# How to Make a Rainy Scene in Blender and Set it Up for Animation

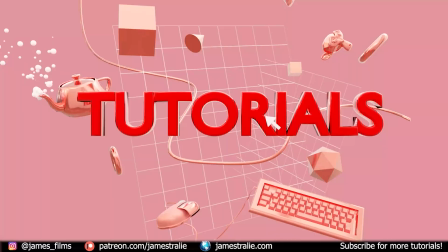(0:16)
How's it going? This is James from James Films, and today I want to talk about how I set up a scene for animation with rain effects,
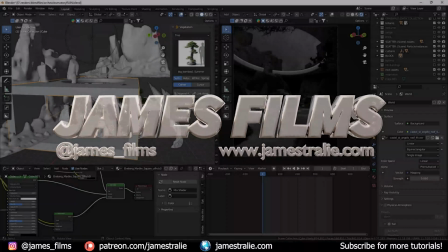(0:24)
and some of the things I keep in mind in terms of lighting,
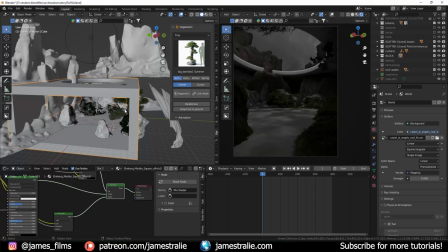(0:27)
texturing, and just overall scene design to really set this one up well for that beautiful rain animation that you are seeing right now.
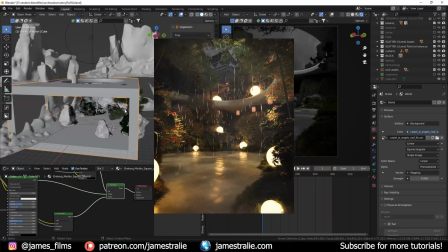(0:34)
To do the actual rain, I used a really cool new geometry nodes add-on from Antoine Bagatini, or Bagapi.
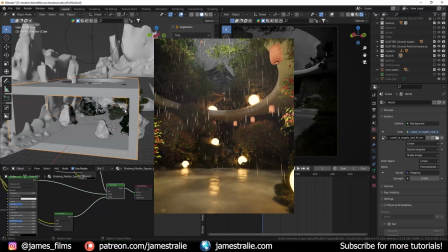(0:41)
Let's put this really cool one together that allows you to really control a lot of different parameters with the rain,
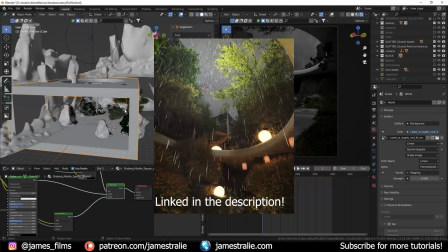(0:46)
including splash height, splash particle size, as well as the speed of the rain,
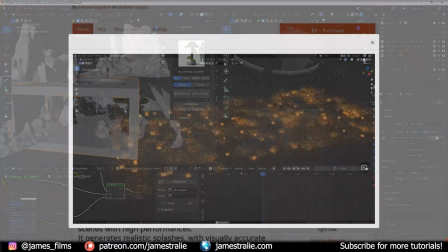(0:50)
the kind of area that it's covering, and also most importantly, how it interacts with surfaces.
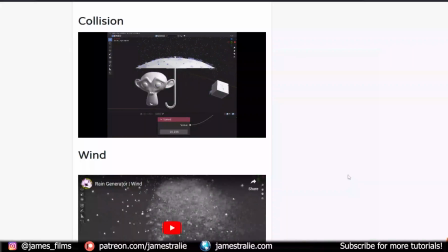(0:55)
So you're actually able to set effectively like these colliders using collections that the rain will intersect with and actually interact with. There's a couple limitations here. You can't really have too intense geometry.
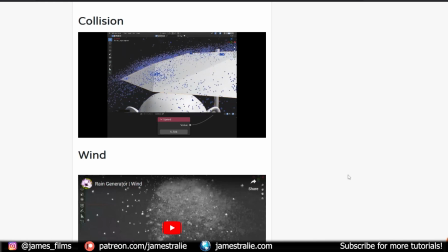(1:07)
So what I've noticed is I've had to decimate a couple things just to make sure that they're a little bit lower poly for
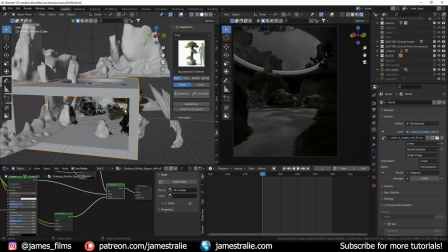(1:13)
the solver to kind of figure out where they are and not kind of overload the system and kind of shut things down. So for this one, I actually, for the collider, just used this super simple building where I just cut out a hole here.
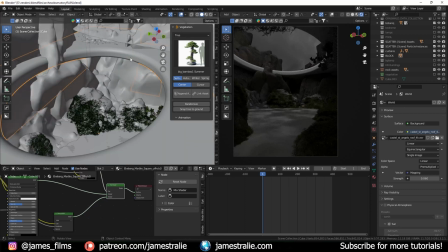(1:23)
It's pretty low poly, as you can see. The highest density is at this edge here where I have some really intense splashing going on. So I want to make sure that was really nice detail.
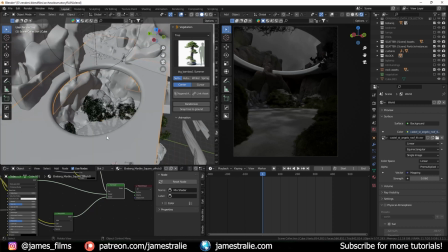(1:32)
And then on the bottom surface of this plane is where the most splashing is taking place. But there are quite a few other things that I kept in mind as I was setting up the scene that I wanted to walk you through and kind of give you some ideas for your own compositions to really make sure that you're strengthening your details and really making your scenes look realistic.
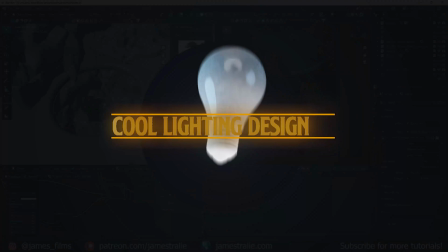(1:50)
So first of all, the most important thing, and I talk about this quite a lot in a lot of my tutorials, is the lighting.
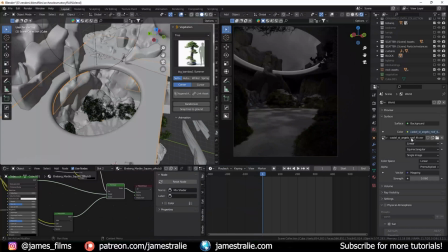(1:55)
So for starters, I use an HDRI for this one. This is one I got from the HDRI Haven. It's a really cool little overcast sky. If I kind of zoom out here, you can see it.
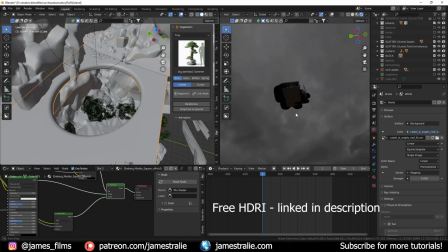(2:05)
I've really darkened it up quite a bit here just because I wanted to go for that super rainy, foggy day kind of feel. So the strength is very low on this one. And I just kind of rotated it around so that the buildings weren't going to be showing if I looked up.
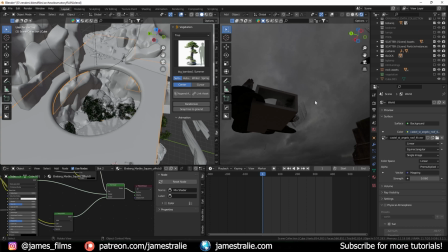(2:16)
I wanted to use this also as like the skybox for my scene too, because I knew I was going to be animating the camera looking up. And a simple image as a plane wouldn't cut it because the parallax would kind of be messed up as the camera got a little bit closer. So if I go out here and just show you this camera motion first too,
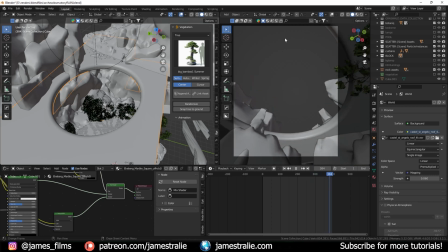(2:31)
it's kind of zooming into the frame and then ending with this really cool look up to the sky where you're gonna see the rain kind of coming down directly overhead as if you're kind of looking up into like the column of rain coming down at you. So that was the effect I was going for. I wanted to make sure that the sky worked for that one too.
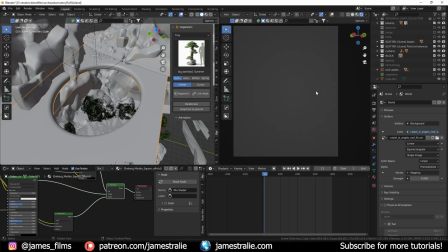(2:45)
So I used an HDRI for that. As the skybox works nice and well. But you can see the scene is still pretty dark and you're not really directed anywhere if you're looking at this.
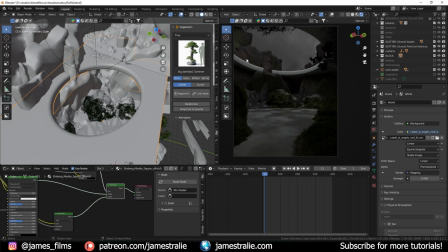(2:57)
You know, as your eye is looking into the frame, there is maybe a little bit of brightness here and kind of this bright curvature of this archway here that you're kind of looking to,
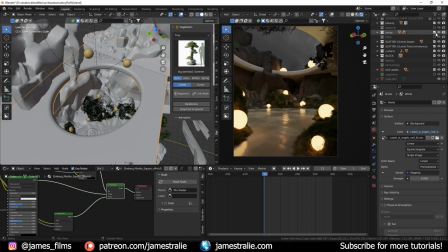(3:05)
but overall it's pretty dark. So what I did is added in some lamps here, and I've got these kind of sphere glowing orbs that I really like to use.
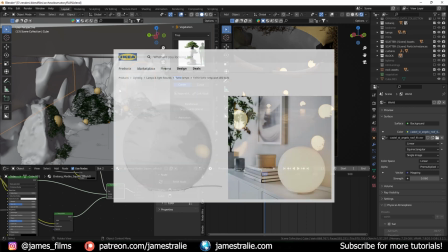(3:13)
Actually, I've got a lamp just like this in my apartment that I really love too. It's a nice kind of cozy warm lamp.
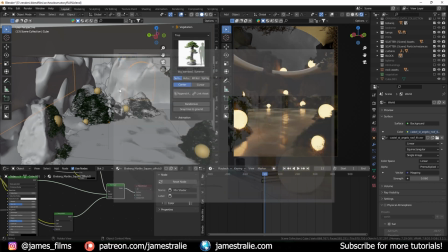(3:19)
Just gives a nice little cast of light too.
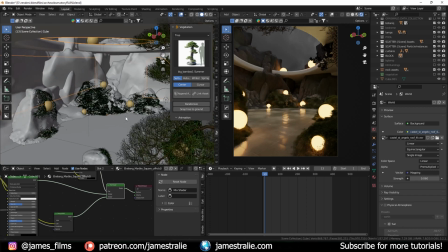(3:22)
And there's also some hidden lights here as well that are point lights that are helping glow up the scene here.
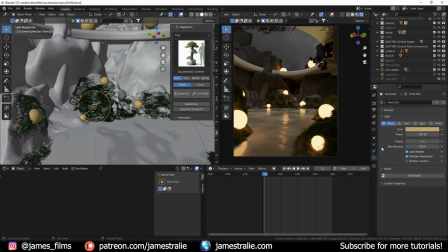(3:29)
This is actually one that I've made invisible to my camera here. So you can see I've turned off ray visibility, so it's not showing up in the camera. If I was to turn this back on, you see this little sphere here in the scene. But I'm turning off its visibility so the camera doesn't see it. And it's there just to throw a little bit of extra light on the scene.
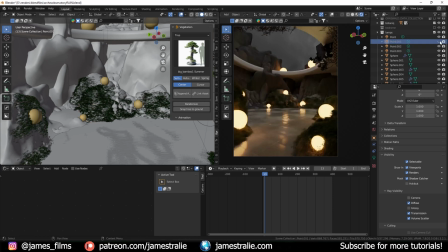(3:46)
If I was to go and disable this, you can see it just adds a little bit of extra brightness to that little area of the scene.
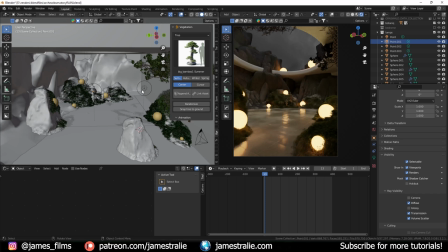(3:52)
I similarly have one over here too, brightening up this little portion because I noticed that this corner was getting a little bit dark too. It's super subtle, again, just a little bit of brightness here, and it's also kind of a darker, almost like kind of orangish yellow, mustard yellow that I've added for this.
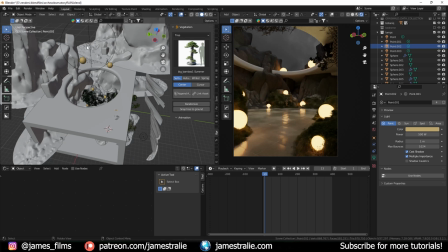(4:07)
But it just really has a nice splash to the scene. I've also put a big one up here. This is kind of my overall brightness. If I go up to here and turn this off, this is kind of adding that kind of white ring around here,
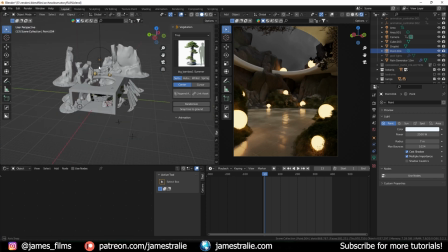(4:20)
so really enhancing the HDRI, kind of the overcast sky.